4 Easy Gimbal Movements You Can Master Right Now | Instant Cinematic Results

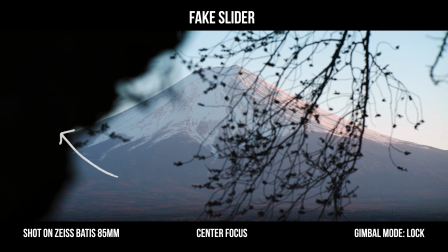4:07 First, I started behind a tree and slide out of it to review Fuji. As I'm moving to the right, I'm using the branches as my second foreground element to emphasize the distance travel even though I'm not physically moving much at all.
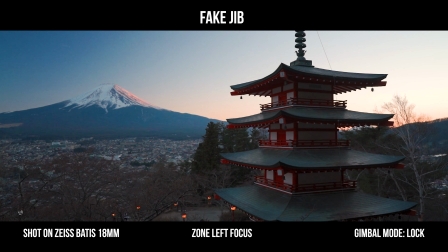4:22 And for our final technique for today, I call this my fake jib shot, in which we start the scene from the bottom and bring it to the top, or vice versa, from the top to the bottom. Now obviously we cannot reach the same height an actual jib can, but by mimicking even the smallest motion, we're already making the shot a lot more interesting.
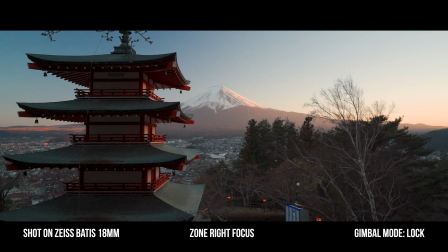4:41 The best gimbal mode to be in is lock mode when performing the fake jib shot.
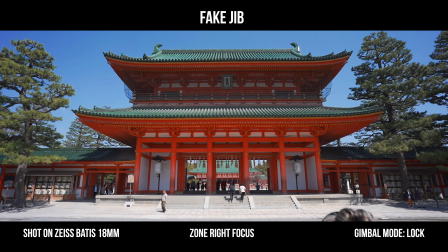4:46 Like the fake slider shot, it can also be a great way to review something. For example, I started off this scene with the entrance of the shrine.
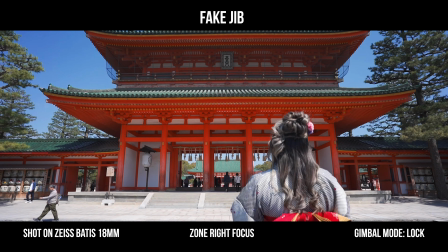4:54 As I'm tracking forward, I jib down to review a subject walking towards it.
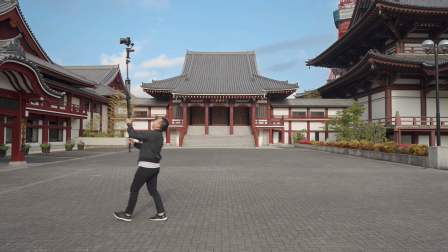4:58 And if you happen to bring a tripod or monopod on your trip, you can actually combine that with this technique to extend the height your camera can reach.
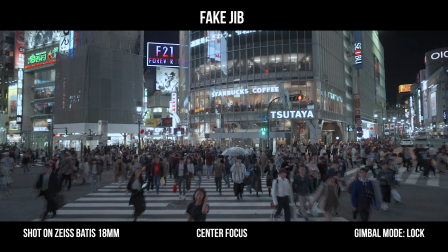5:07 Helpful in situations where you can't physically fly a drone. In this case, I guess you can call this the fake drone shot as well. In the final episode, we're going to see how the entire travel film comes together based on everything that we learned from this series. If you guys want to see more educational videos from me and from Zeiss, let us know in the comments down below. Thank you guys so much for joining us on this journey, and we hope to see you in the next one. Peace!